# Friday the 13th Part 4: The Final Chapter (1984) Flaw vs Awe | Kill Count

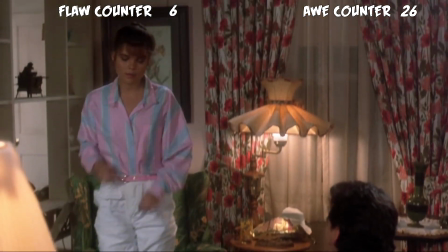12:26 The one that signaled wants to leave and the storyline there just becomes flat and underused.
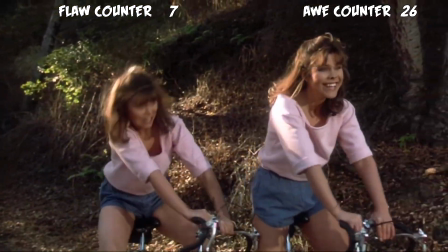12:32 Oh and I probably should have mentioned hey look you know they got twins.
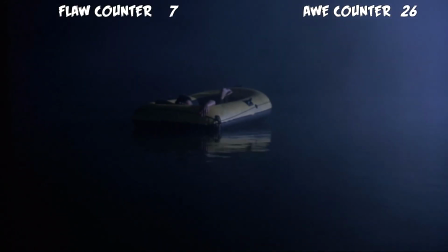12:37 So real quick sometimes people say the raft should have sank or started to sink since
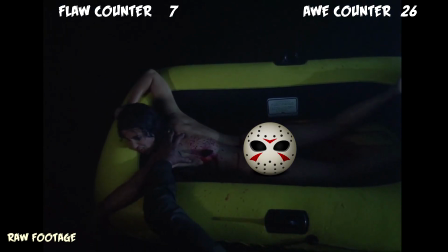12:43 Jason stabbed through it but I had a similar raft like this and the bottom is just material. It's the sides that keep it afloat and her body is probably pressing down on the slit he made.
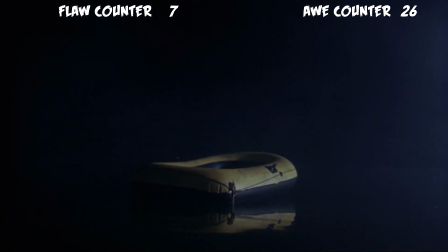12:53 I don't know what raft they have here exactly, but I don't think it's that big of a deal.
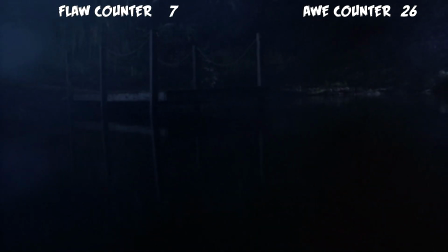12:57 And again, we get a good scenery shot, but I wish the characters could have been a part of them instead of it just being point of view.
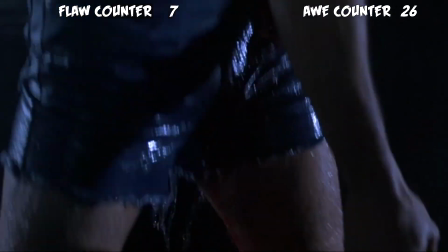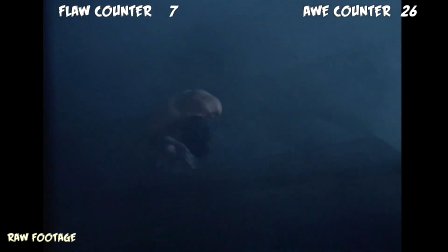13:11 They did great here, considering.
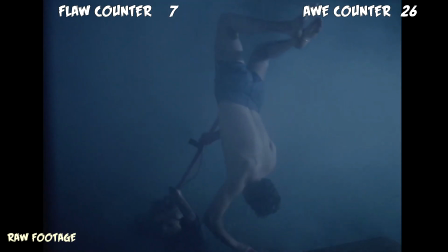13:13 He is rigged to be lifted out of the water on wires, and as you can see, the wires didn't always work exactly the way we wanted them to.
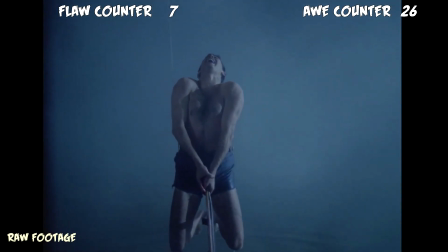13:21 It's a creative kill done with practical effects, and although they didn't hide the wire totally,
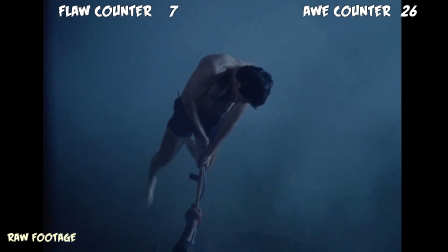13:27 It's impressive how much they hid using the fog and the angle.
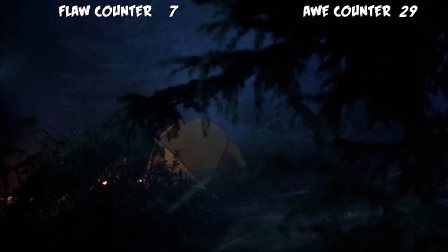13:35 Okay, color me confused. Jason is clearly headed to the tent, and Rob immediately goes back.
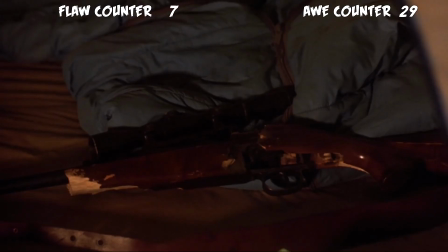13:42 When he returns, Jason is gone, and he broke his gun with his bare hands?
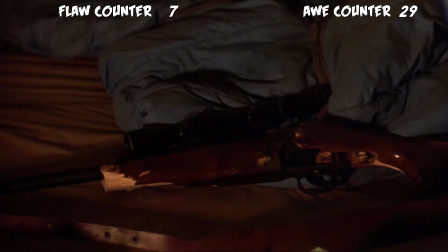13:48 I mean, if he can do that, why the hell is he even afraid of bullets?
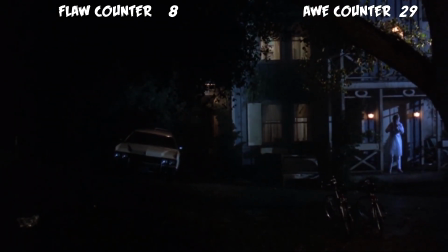13:52 Now, Terry leaves, and her twin checks on her from the second floor window, which is good continuity, and it's followed by a moody kill.
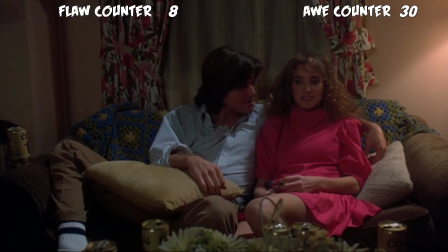14:02 You mind sleeping in the bottom bunk tonight?
Barbara Howard playing Sarah is a bit of a sleeper hit.
Why, you want to sleep in the top? No.
They gotta fuck.
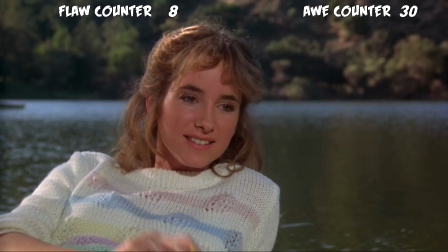14:14 Give me a few minutes.
She did really well with this character. She didn't rush her lines, and she kind of oozed a young woman head over heels for her dream guy. but she isn't overflowing with confidence.
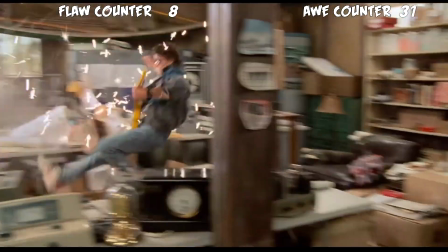14:32 Holy hell. Loud sound spikes are not interesting jolts.
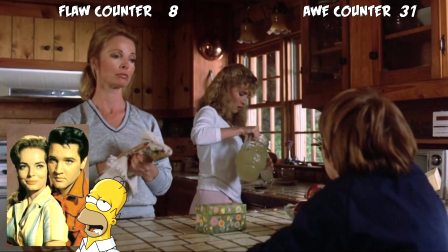14:37 We jump twitch because we're permanently losing the ability to hear that tone.
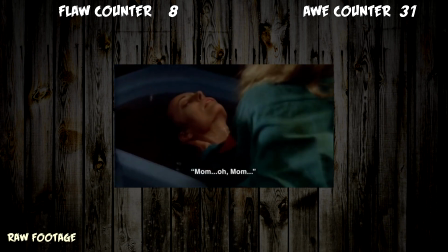14:42 To add insult to injury, literally, not showing the mother's death was some real punk shit.
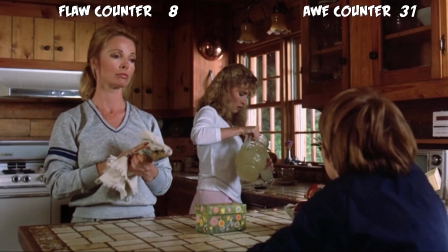14:48 She was really nice, and it would have been a mix of emotion. Now, we just go deaf and we're left in a fog of confusion.
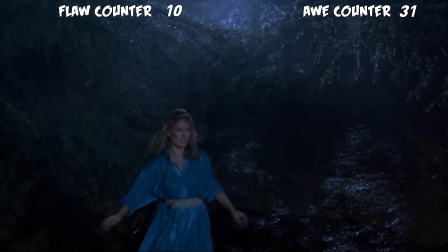14:57 So, Trish goes out in the rain at night, looking for her mom, like you do.
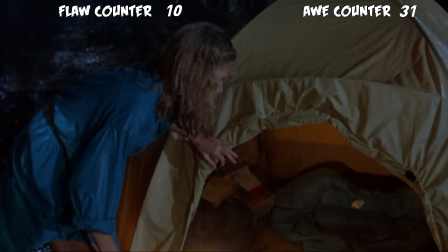15:03 She spots Rob's tent. It must be close by, right? And then she goes out of the rain and sits in the tent.
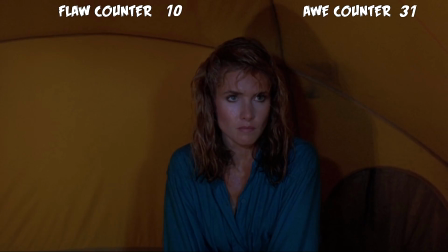15:09 Okay, but why? Does she know it's his tent? Is she waiting for him? Even worse, he slashes at the tent.
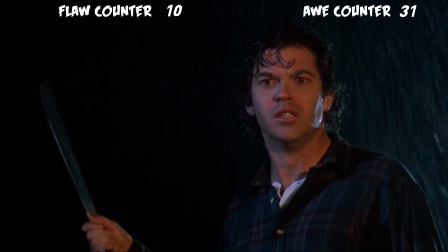15:16 And again, why? Don't you dare tell me he thought she could have been Jason.
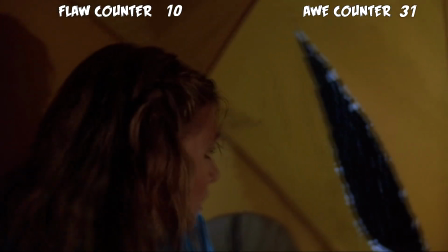15:22 because how is slashing at the tent gonna hurt jason come on this is all a
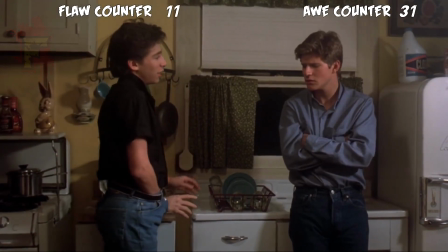15:28 big bucket of the dead gag kept a bouncing playfulness
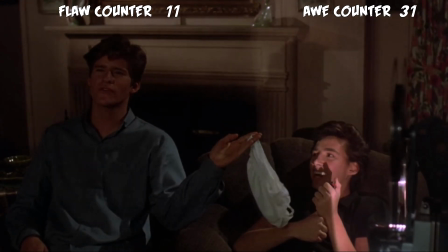15:33 going between these two why don't you run this through your computer teddy bear before being put
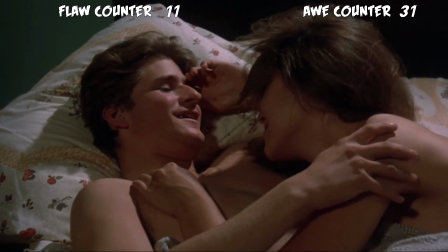15:38 to bed i think you are incredible ted ted where the hell
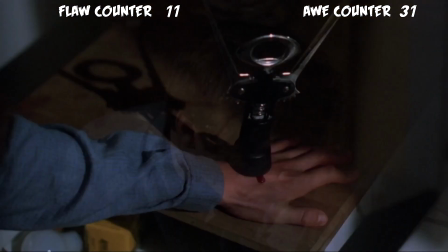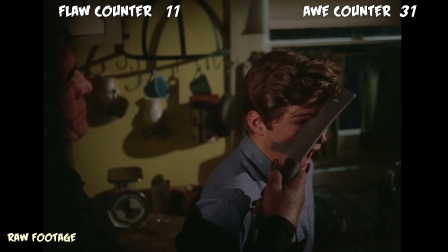15:49 I adore the reverse shot kill gag. We've seen it before on Friday, Dawn of the Dead, and a few different more.
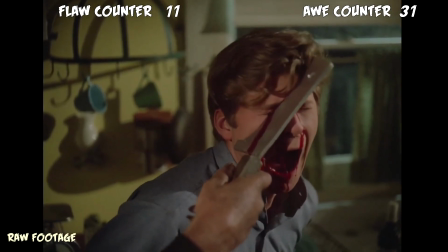15:57 They use a weapon with a cutout for the head, and the actors go through the motions so the editor can reverse the footage,
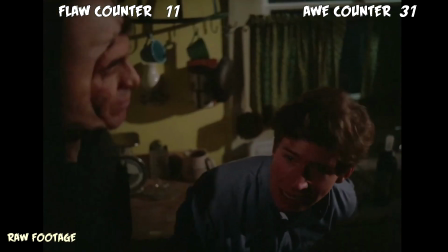16:05 and it's quick, but it gives a brutal thwack. They're twins.
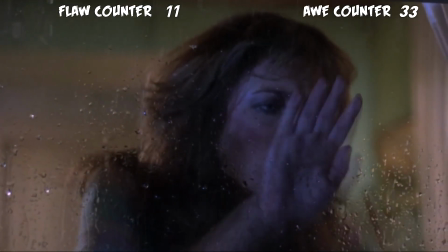16:10 They rode their bikes here, so when one of them was supposed to leave a while ago, The other twin sees two bikes still sitting there.
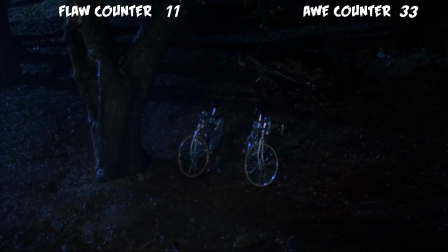16:17 It's a small thing, but it's clever
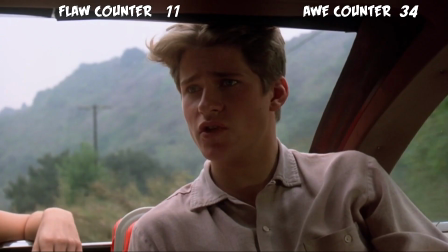16:20 This is a fun setup now We know Jason just killed Jimbo with the cleaver in the
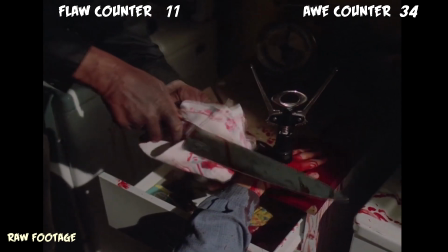16:26 kitchen leaving lots of clues So we know he's inside the house and she's looking back at the door.
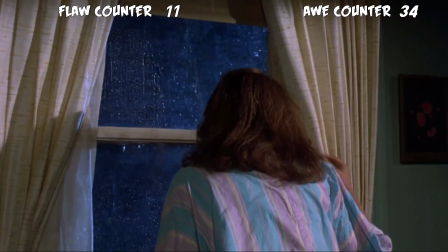16:32 So where's he gonna come from?
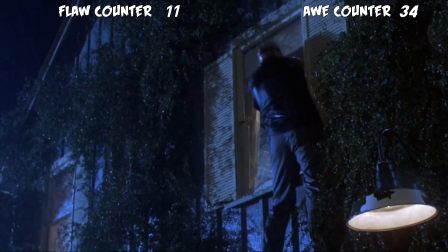16:35 Hell yeah,
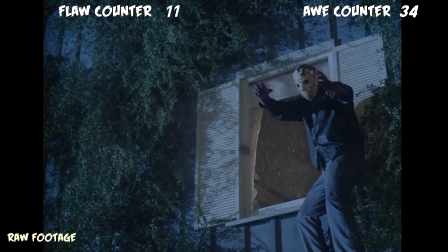16:37 the window that throw in slow-mo the vines the rain the landing it It is beautiful.
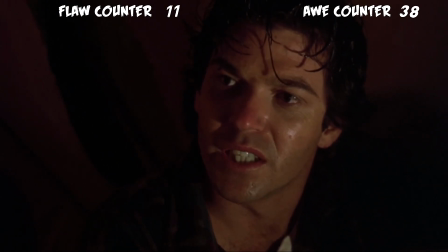16:46 The reveal. Rob is looking for revenge. His sister was Sandra from part two.
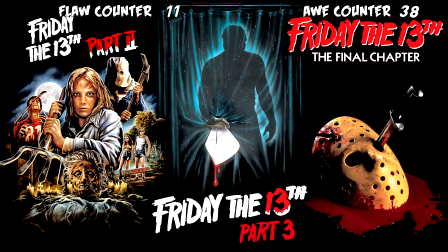16:53 Oh, would you look at that? Now, the timeline is a touch fuzzy. So here, let's break this down real quick. The writers mapped the events of part two to four out in like three to four days, but they didn't have to lock it down to just so few.
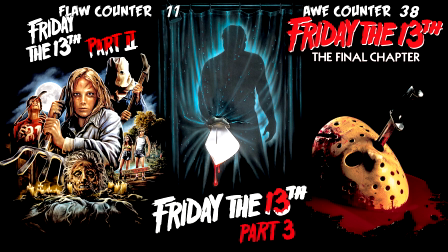17:07 It could have been five days, seven days, roughly roundabout. Now, there is room to play around, but not much.
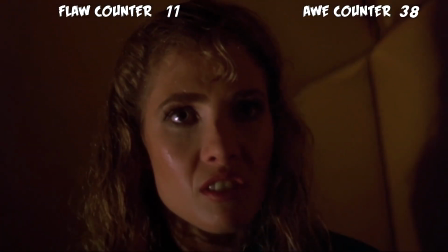17:14 These events are roughly around a week apart, not months apart. Now, Rob has newspaper articles from the events of Part 1,
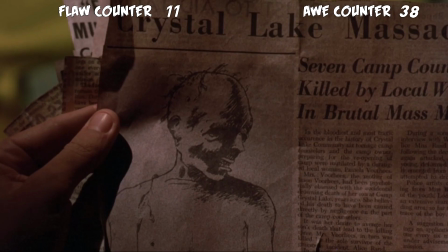17:21 and people unfairly count that as an error because it happened before his sister was killed, so he wouldn't have known to clip that article. But they forget that back in the 80s, you could, and it was common, to visit your local library for old newspaper articles,
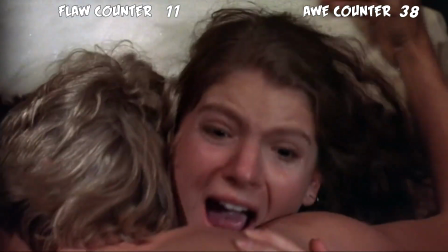17:38 even printing them out so his sister gets killed jenny survives and makes the
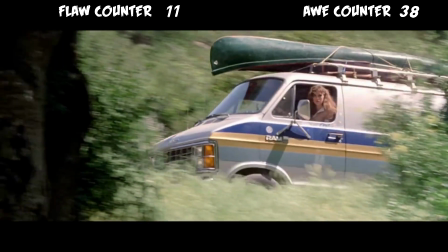17:44 news the day before part three victims even go to the lake so it's a tight fit sure
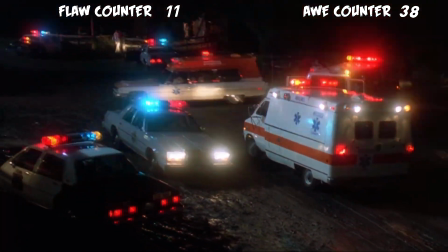17:49 but rob could definitely find out about his sister's murder hit the library
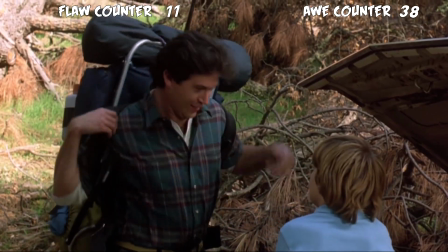17:54 for some info and then show up in part four the concept of a survivor's
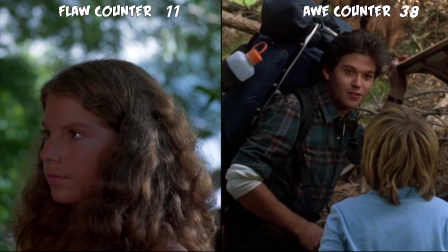17:59 sibling is interesting but it's revealed like they barely gave it much thought just a slapped-together backstory and he goes on to say the intro victims
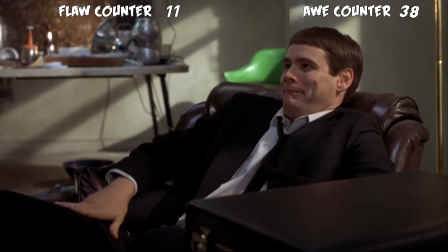18:09 are missing from the hospital. I mean, come on, Jason carried two bodies out of there?
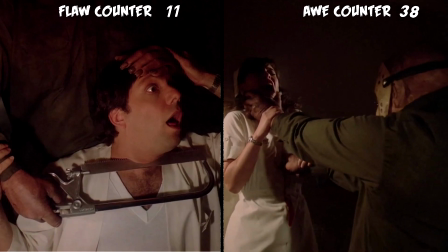18:17 Did he clean up the blood too? He didn't still have them when he killed the hitchhiker, so why take them?
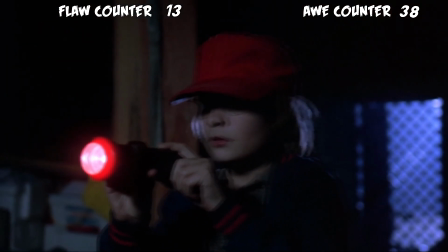18:23 Where did he take them? Why do we even care? I don't know. The editing fails a touch here because Jason is now right back to getting done with
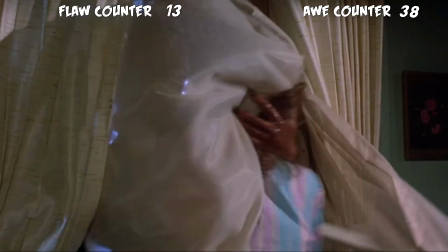18:31 killing Jimbo instead of Jimbo outside for the twin then next
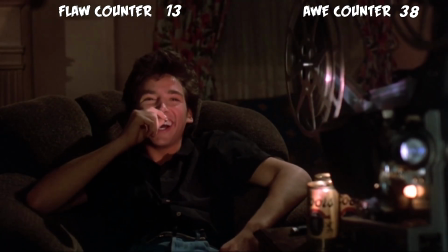18:36 to Jimbo again to kill teddy bear it should have gone Jimbo teddy bear
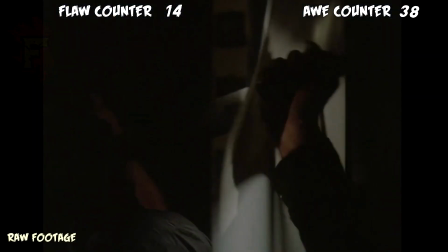18:41 and then the bimbo in my head I just pretend they happened in the
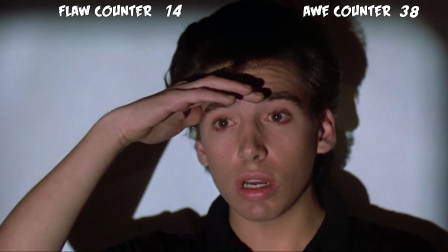18:46 right order and we just see them out of order whatever now that brings us to a more simpler kill called the Myers.
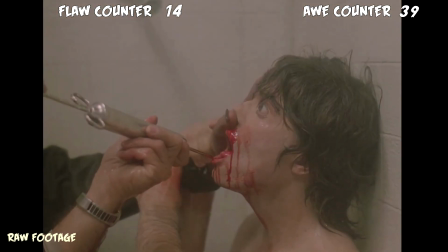18:58 Just awesome. The behind the scenes is so cool because they had this collapsible fake face for different takes.
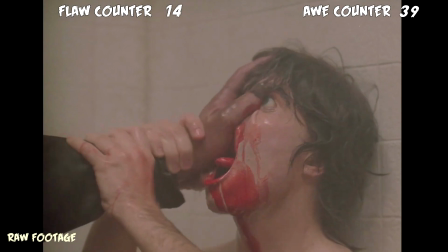19:07 It was quick, brutal, they showed just enough, and they added some great sound effects to match.
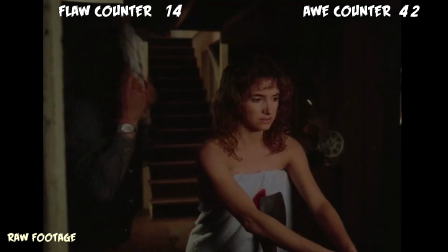19:19 wow he yeeted that axe it's a bit out there but damn it makes you feel
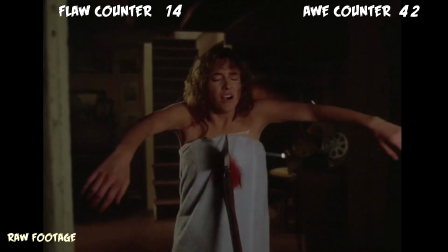19:25 absolutely screwed if jason is around but
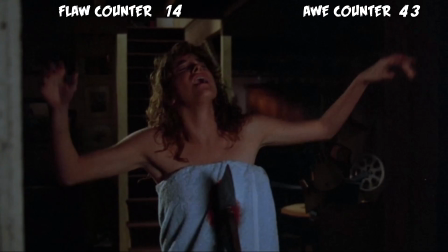19:31 you can't fix this one with editing why is this asshole going in and outside
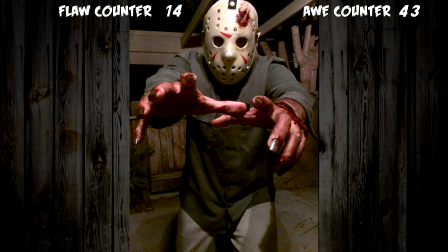19:36 to kill this starts to build on that teleporting jason vibe and that's no good
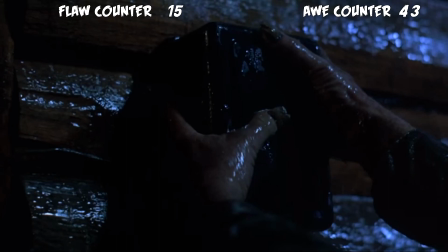19:44 Jason's got a big thumbnail and it's silly as hell. Now is the best time to mention this inconsistency.
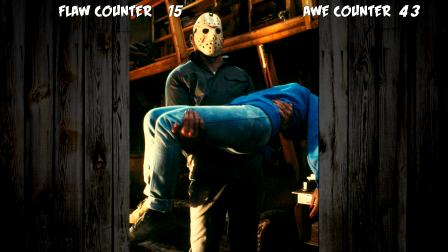19:50 In part three, which don't forget was just a couple days ago, he had more human hands, not these monster hands.
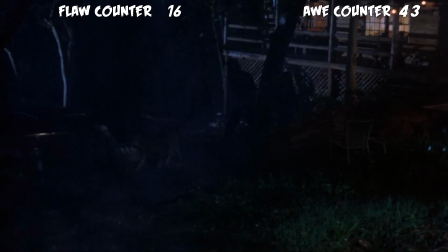19:59 In the only shot that shows both houses at once, the camera sweeps across as Rob,
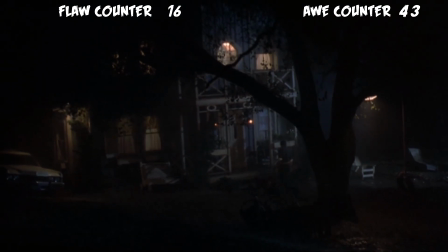20:05 Trish, and Gordon exit the Jarvis home and make their way to the party rental house.
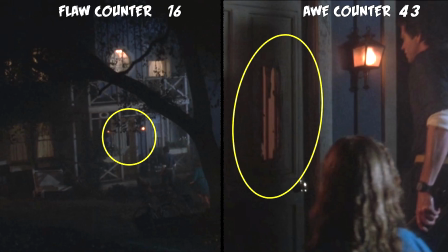20:10 It's an atmospheric visual that really ties these two locations together.
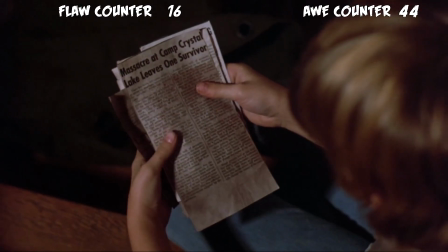20:16 Tommy finds the newspaper clippings in Rob's bag about the death of Harold and his wife, as well as Jason.
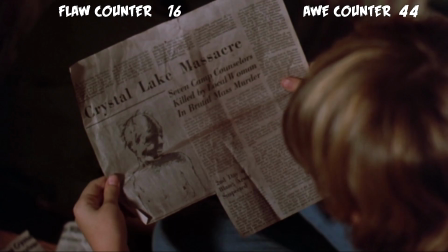20:22 One page even looks printed, which helps support the idea that Rob got a bunch of them from the local library.
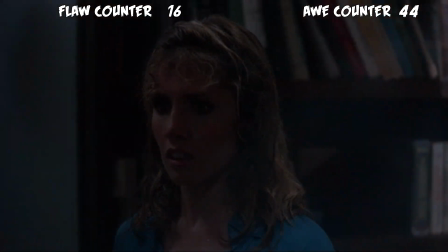20:29 This will lead to a glorious moment coming up with Tommy. Meanwhile, his sister found a body hung up in the bathroom.
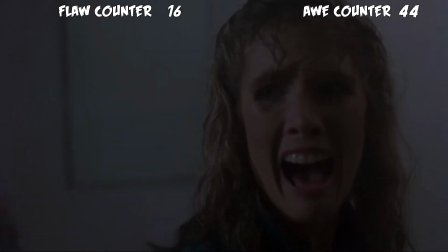20:36 Here is where we get to the beginning of a failure. We followed them inside this house and Rob went into the basement.
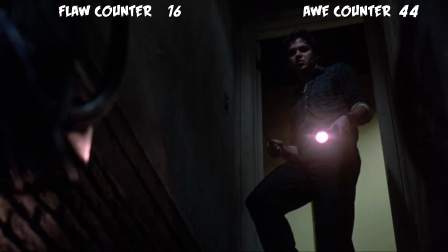20:43 And guess who's in the basement?